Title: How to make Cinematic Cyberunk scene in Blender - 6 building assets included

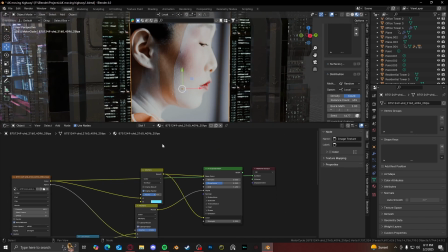20:39 And so I just placed that in there with and to kind of give it that hologram kind of billboard look, what I did was I put in the Voronoi texture. And if you have Node Regular add-on, if you just hit Control T, it adds mapping and texture coordinate, which is really nice.
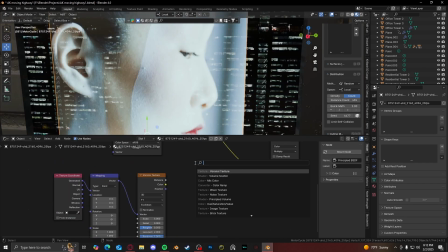20:56 And then the next and final node was a math node. And with the math node, if you put it on less than and plug the distance into the top value,
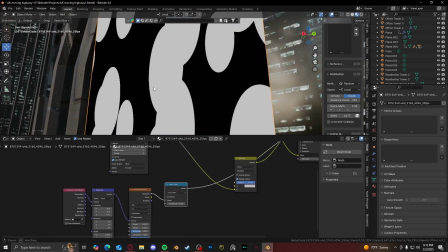21:06 you will get this kind of design, I guess. And if you turn off the randomness on the Voronoi texture
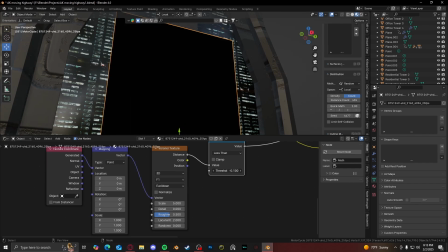21:16 and mess with the threshold, you get these white dots right here, just like that. And to kind of just make it look normal and not oval shape,
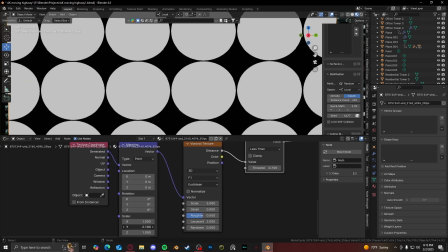21:28 mess with the scale on the mapping node to make it actually look like a circle, so like right around there.
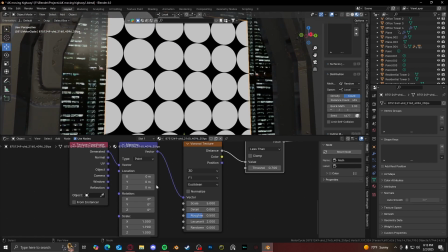21:34 That's good.
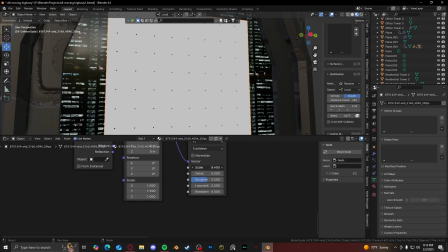21:36 And then to scale them down, just again use the Voronoi texture as far as you want.
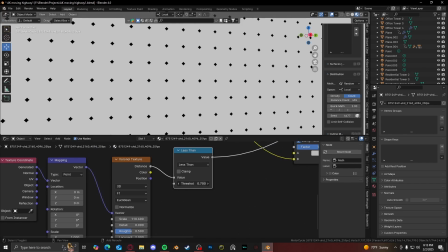21:45 It doesn't matter. And if it looks weird, mess with the math node a little bit, the value of the math node, to make the circles smaller themselves.
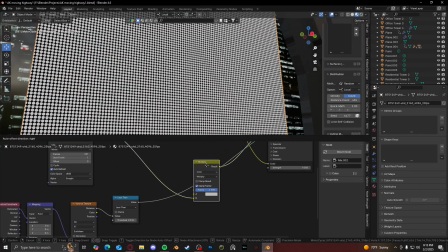21:54 And then there you go. And then once you got that, you can get a mixed color node, put the multiply, and plug both the, whatever you want, color or alpha, I think doesn't really matter in this situation.
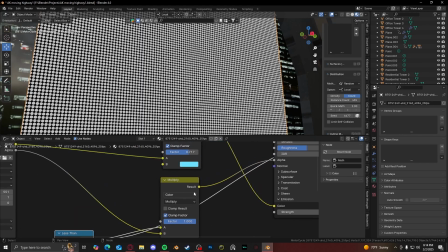22:08 But you plug them both into there, and it comes out like that.
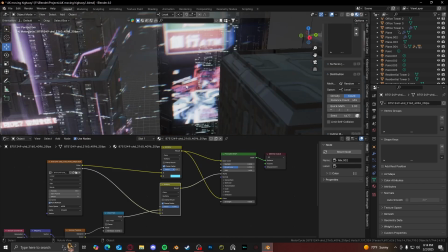22:15 And I did that for most of these ones. I don't know if I did it for this one. Oh, not this one.
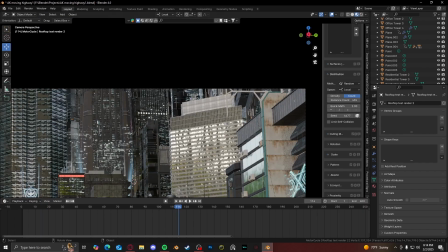22:20 That's not a sign right there. And that's really the whole setup. And that's really the whole render right there.
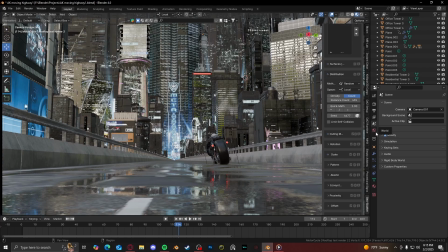22:28 And then yeah, of course, always just there's no world. I think, is there a world?
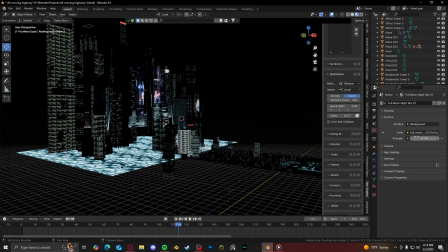22:33 I don't even remember if there is a world. Oh, there is a world.
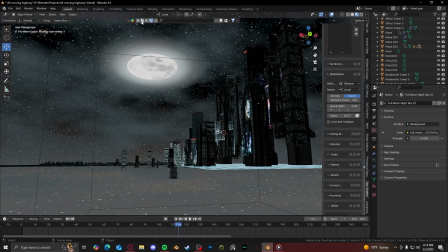22:39 I didn't even know about this. I think this was really just an HDRI I got from here.
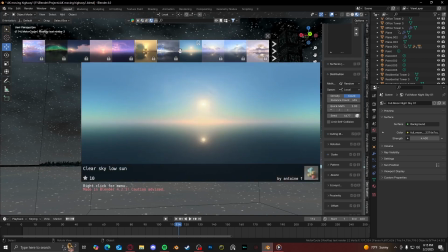22:44 The add-on is called Blender Kit. There's a website for it.
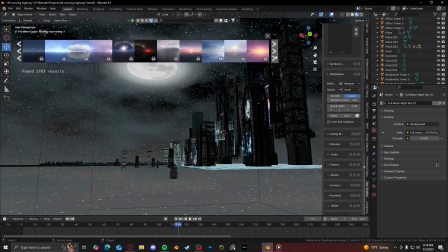22:47 But you can get the add-on for Blender, and if you sign up for, I think it's like a monthly subscription, you can get all these locked ones for free. But there is a free selection, and the free selection is really nice. I use these HDRIs a lot, but I made it super low.
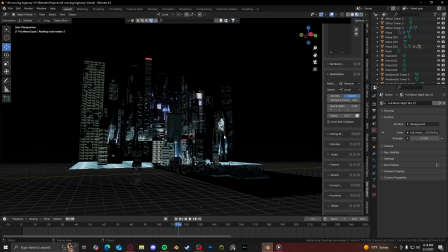23:02 I think it was at 0.1. I think it was. Yeah, it was super. It's barely even noticeable. You can barely even see it.
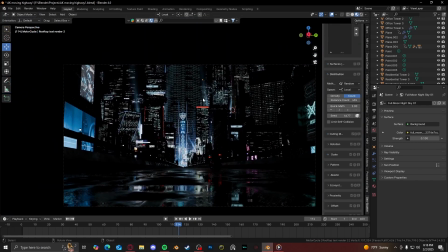23:08 And in the end, you don't even see the HDRI itself because it's blocked up by the buildings.
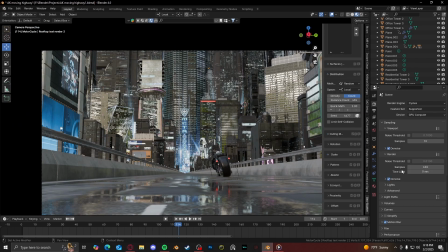23:13 So, and then here's the noise I have. I think 650, 1920 by 1080, the usual. Turned on motion blur. Didn't change any of the settings. The motion blur is all the same.
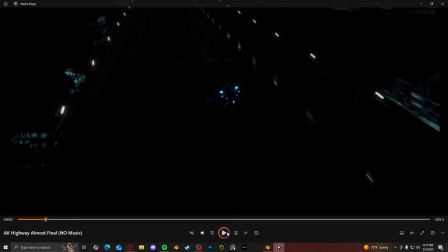23:28 And yeah, that is pretty much it for this trans render. And yeah, that's all that together, jam packed, gives me this.
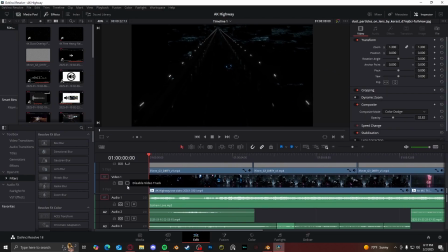23:36 And then after I had the final footage, I brought it into DaVinci Resolve,
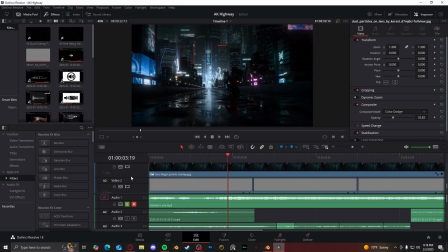23:44 and here are the only things for the effects, I added a little JPEG damage,
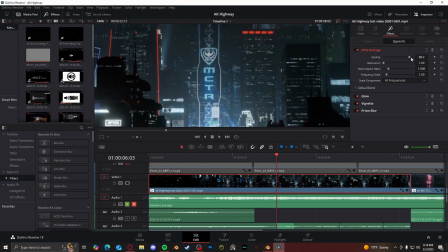23:50 because not all movies are like super high quality, but it's like barely noticeable. Like, you can barely even notice it. And then the next one was a simple glow.
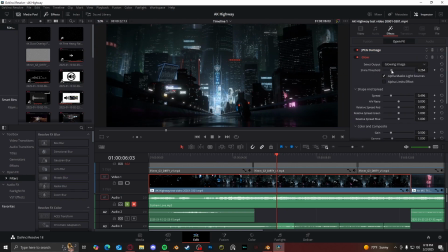24:02 I turned down the threshold a little bit. You see that right there, how that changes it. And then a vignette, a simple vignette. I made it a little light, like around, I think like 850 is good.
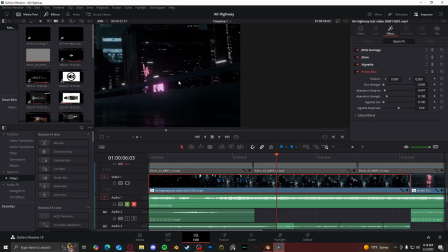24:16 And then after that, I use a prism blur to kind of give a chromatic aberration look, but it's barely even noticeable. Like, you can see on these lights right here, the red, yellow, and blue. It's barely noticeable.
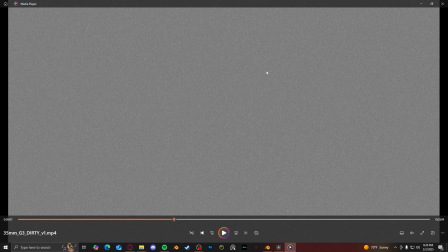24:31 And then on YouTube, I found a stock grain noise video that I used as an overlay.
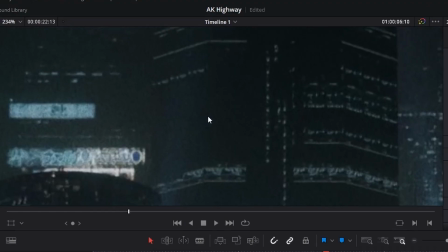24:38 You can see it right here.
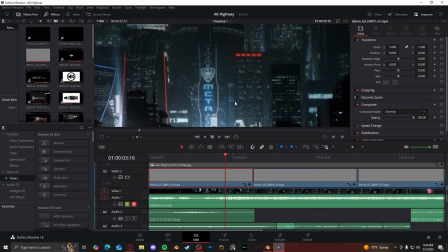24:42 I just put it into overlay mode, and it looked great as is. I didn't have to mess with the opacity or anything.